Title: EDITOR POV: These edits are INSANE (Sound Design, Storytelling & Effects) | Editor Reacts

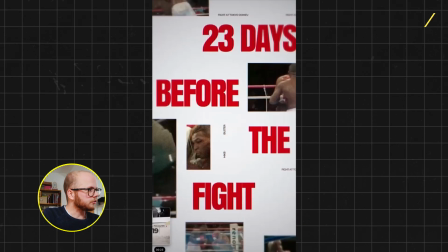[16:31]
So don't think that just because you have 1 minute or even 45 seconds of a video that you can't play with the music, or that you can't change the pacing of a video, because sometimes I see too often that videos are constantly the same.
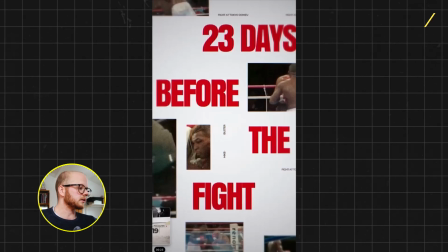[16:46]
They're very static, either because they don't think they have enough time to tell a story or because they don't want to throw the viewer off.
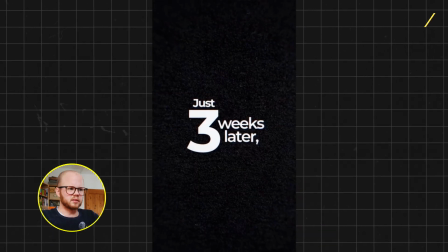[16:52]
Fast forwarding a little. Also this background here, this like texturized background, crazy good.
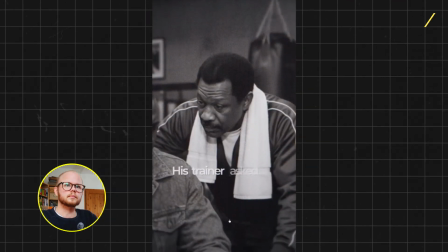[16:57] He was supposed to fight the most dangerous man on the planet. His trainer asked him if he wanted to pull out, but Douglas just stared at the contract.
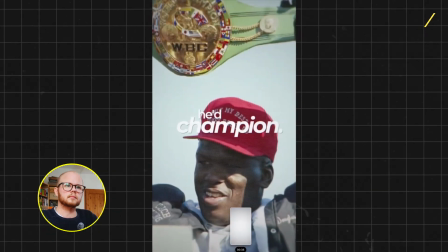[17:04] His mother had always believed he'd be champion, and now she was gone.
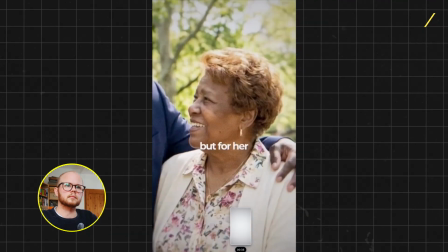[17:07] At that moment, Douglas signed it, not for himself, but for her, agreeing to the biggest mismatch in boxing history.
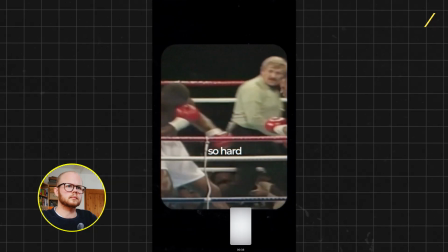[17:13] At round 8, Tyson hit him so hard that the whole world thought it was over,
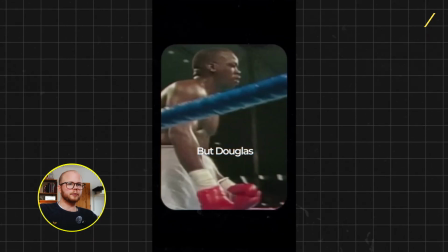[17:17] but Douglas fantastically in this storytelling segment of the reel is they understand that a story is not linear.
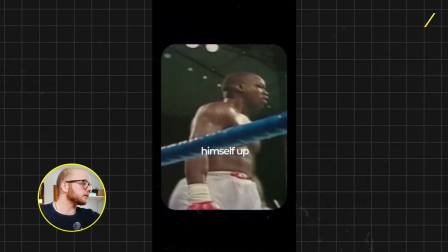[17:24]
It's not, I started here, I fought Tyson, I won. Instead, what they do is, through means of storytelling, make it seem as if he's about to lose, to bring back the interest, because otherwise if it's just a linear line, we don't care enough.
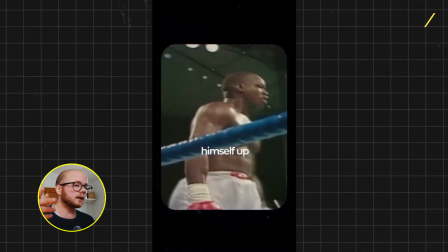[17:39]
The stakes aren't high enough. And so telling the story that in round 8 it looked like he was about to lose, we connect to the person and feel like, oh, what if he doesn't win this, but ultimately brings back the hero arc by showing that he does win, and that makes us care more.
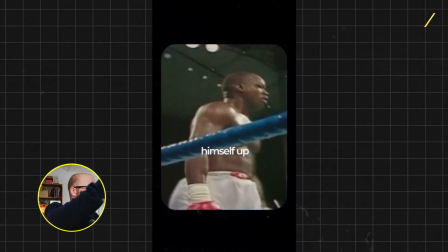[17:54]
And so this entire video we've been working to position Tyson as the bad guy, even though Tyson's a legend, and Buster Douglas as our protagonist. And the whole time we've been giving details to set the stakes. His mom died. That's a massive stake as to get you invested as the listener and to care for him,
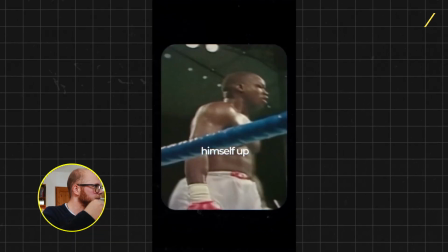[18:13]
because we feel sad that his mom died, and because his mom died, because his mom wanted it, we want him to win. And so that's how we set up a story. That's how we make you care, by setting the stakes to ultimately make you root for Buster, even if you know the outcome.
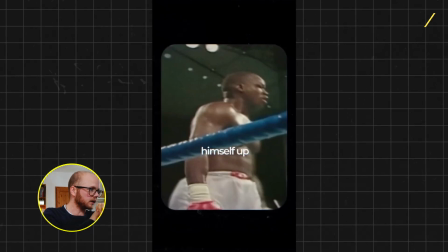[18:28]
There's a reason why things like documentaries like Welcome to Wrexham, which has been awarded several different awards, and it's just fantastic to watch why still people watch this, even when they know Wrexham won the league 3 years in a row, because of the storytelling aspects and everything that you see behind the scenes that ultimately make you invested in the show. And I think when you start looking at stories this way and break down how they work,
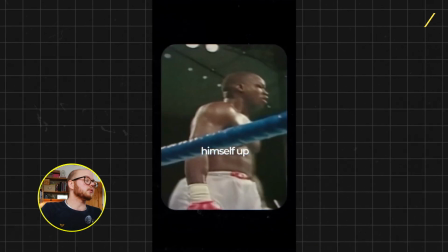[18:50]
you start having more respect or start caring more about how to build a strong story.
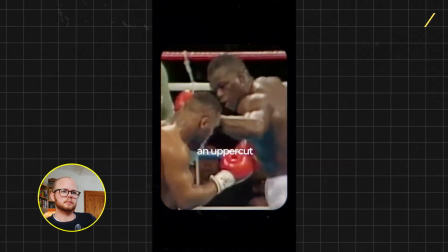[18:55] Himself up, and 2 rounds later, he landed an uppercut so vicious it launched Tyson's head straight back.
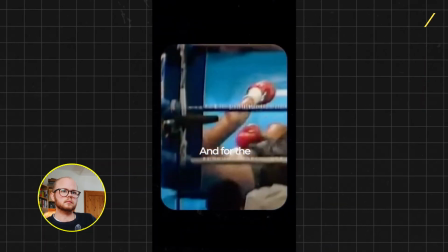[19:00] And before Tyson could even recover, Douglas landed added 3 more, and for the first time in boxing history, Tyson hit the canvas.
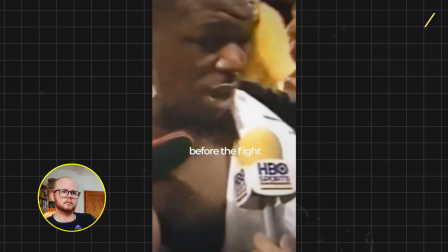[19:07] The man who lost his mother 23 days before the fight became the man who ended an era. Douglas's mother never got to see him win, but she was the only reason he did.
Man, these guys at Metro Media, I don't know who their editor is, but it's fucking sick. And with that being said, we've come to the last video of today. This one is also short, but is full of sick videos. The guy actually says in the description here that he's used AI on a lot of things, so I'm going to guess my best on what the prompt that looks like. But just in case, I'm gonna also try break down how you would create something like this, even if you don't want to use AI.
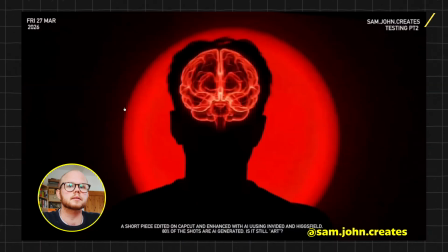[19:39]
Let's go.
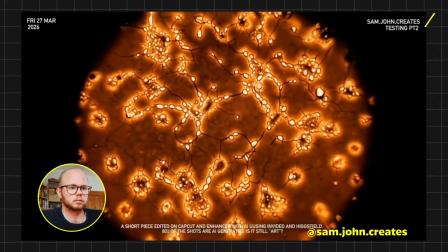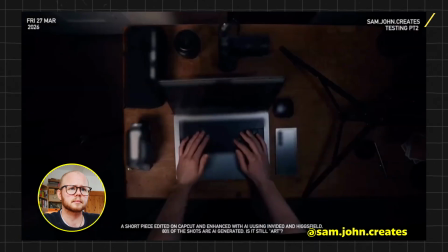Let's talk about the sound effect on this. So good.
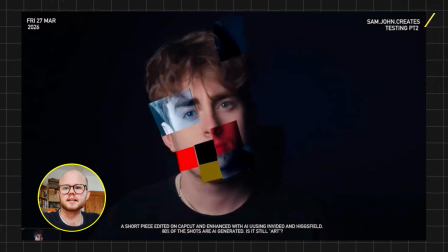[19:58]
So fucking good, dude. This is insane, man. Okay, let's start with this first shot.
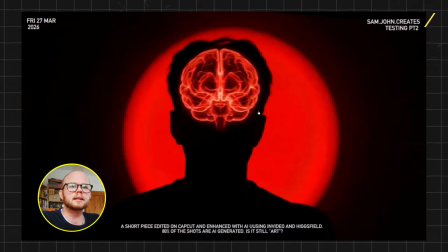[20:03]
This is fucking crazy. So for something like this, you're going to need outline on a wall. You could create this through means of a light, have a light shine brightly onto a very dark wall through means of a cone. You could also just have a color mat and create the frame yourself, right?
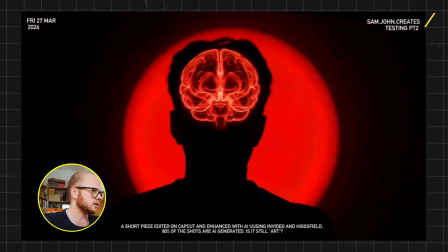[20:19]
I've seen the John, who's a legend at the AI when it comes to this style. He actually puts in the prompt and adds in a reference image of what he wants it to look like. So it depends a little on what you want.